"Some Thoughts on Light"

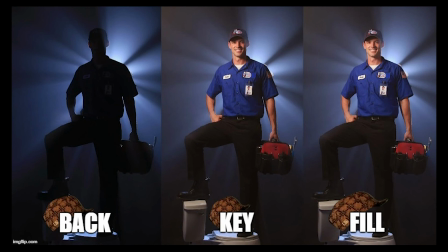The hair light is sometimes the trickiest to figure out in a cramped location and is easiest to manage for a medium or close-up shot rather than wide shots.
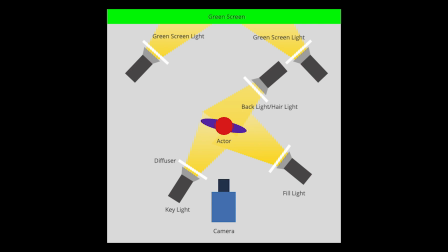In addition to your 3-point lighting, you may also want to light your background with an extra pair of lights if you don't want shadows cast behind your subject, or if you're using a green screen and want it to be evenly lit. And you'll want to adjust the exact position of your lights to get the look you want for a particular scene.
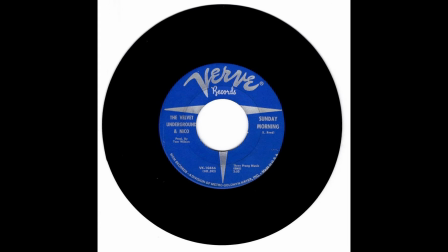But imagine this. It's the weekend. The media center is closed.
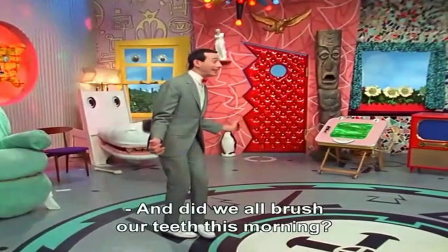You're at home. And, suddenly, you are struck by an idea for a video.
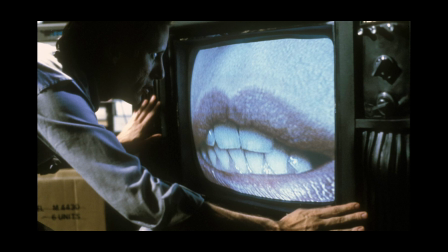You have some hours free, and this idea is calling out to you like a foghorn through the mist,
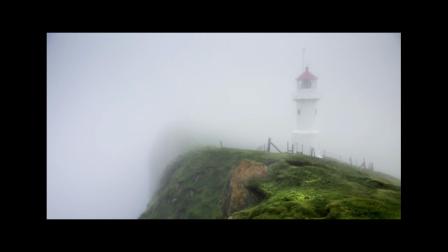or like an arrow you must follow to see where it leads.
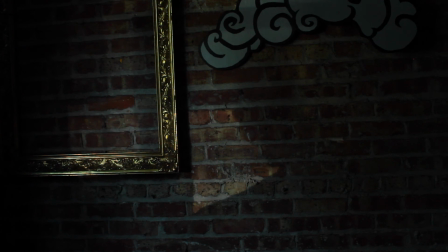So what are some things to consider with lighting when you are taking a more DIY approach? If you are working during daylight hours, consider using natural light.
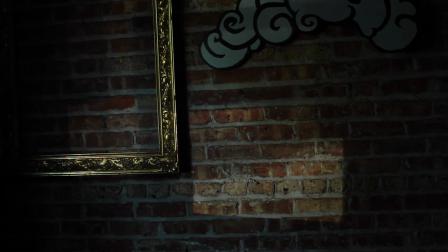You may not have the budget for the same lights as a massive cinematic production, but everybody's got the sun. With natural light, be prepared to work quickly and be ready for things to change. A cloud can move across the sun and leave you with an underexposed image,
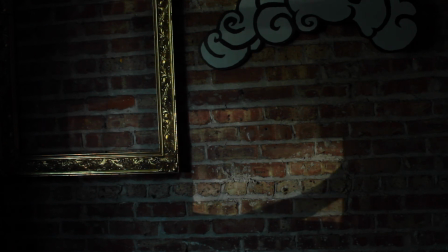or the sun can move higher in the sky and suddenly everything is blown out from too much light. Filming on overcast days is often the best bet for consistent and even natural lighting. If you're looking for a more dramatic effect from natural lighting, however, you may need to seize a narrow window of opportunity.
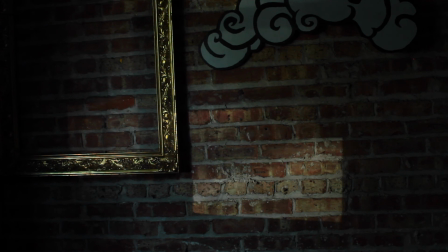It's popular to shoot during golden hour, the first hour of light after sunrise, or the last hour of light before sunset, because the angle of the sun gives the light a particular warm quality.
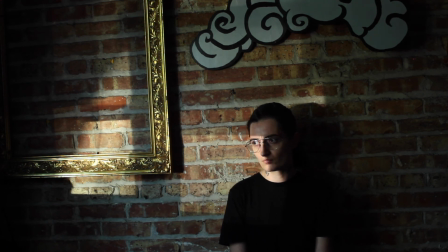Think too about how it may change the look of the scene for the light to be slightly ever-changing in the way that natural light does, versus the consistency of most artificial light. Here the light source is at an angle, with the sunlight coming through a window perpendicular to where I'm sitting,
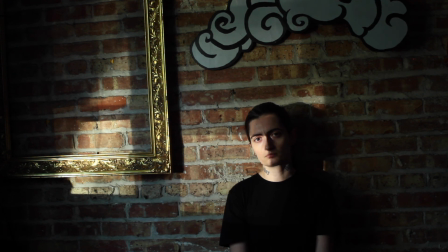with shadows being cast by the window frame and by my body. The use of light coming through a window or a doorway can add a frame within the frame.
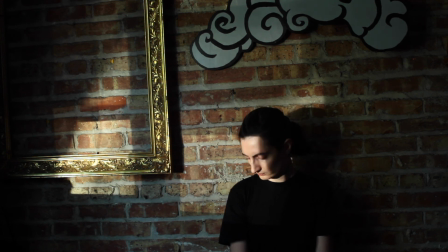How might this change your composition? Consider also the color and light absorption of the materials on screen.
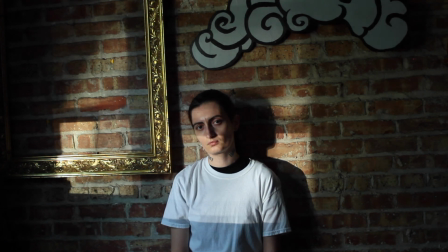Black fabric behaves very differently in light than white fabric. A textured brick wall behaves differently from a glossy white wall that bounces back a lot of light.
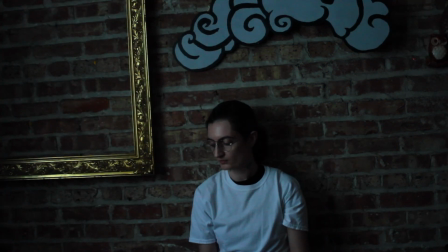Here I've closed a set of semi-sheer white curtains over the window. It's clearly darker, but also the light is more evenly distributed because it's being diffused through the fabric.
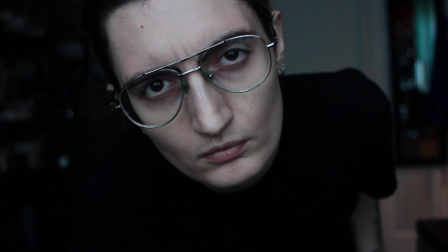Here I am directly facing the light source, the window, with those curtains closed and then opened.
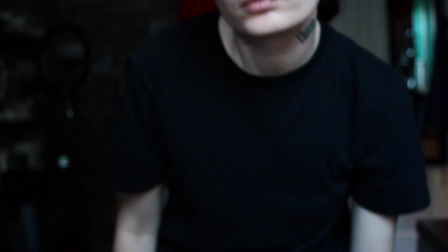I'd of course want to use different exposure settings, but you can see some differences from changing the direction of the light source and the diffusion from the curtains.
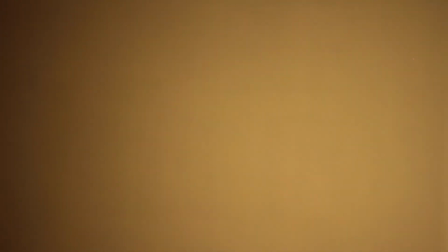Okay, let's talk about artificial lighting. Often, when we go to record video at home with whatever lights are on, it ends up looking like this.
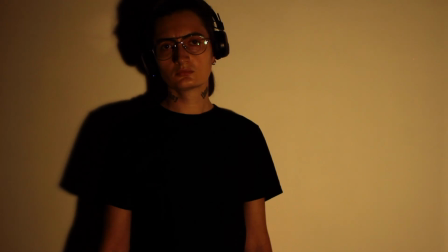If we use a very middle-of-the-road white balance setting with one of the most common types of household light bulbs, we will probably get something that looks very orange.
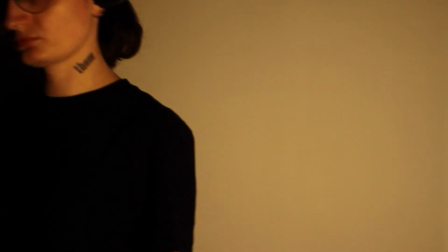Here, I only have one light on, coming from somewhat of an angle, and so there is also a really big shadow being cast.
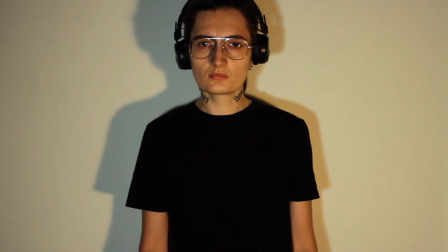Now I've turned on a second light to fill things in, also at an angle, but from the other side.
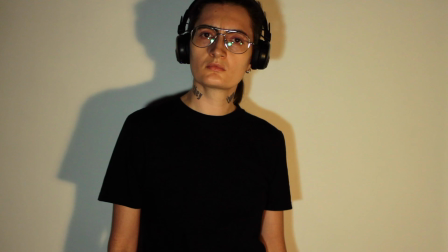So now at least you can see my face pretty well. Because I only have these two lights, near the front pointed at me, and nothing filling in behind me or from all the way on one side, and I'm very close to the wall, you can still see some dramatic shadows.
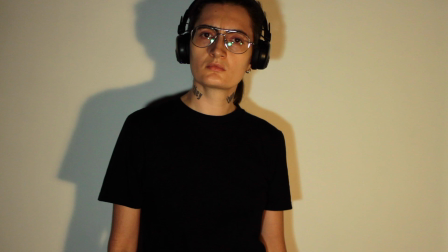Professional lighting kits often come with some kind of plastic diffuser panel, and studio lights sometimes have what's called a softbox. Diffusing the light reduces the shadows and the harshness of the light.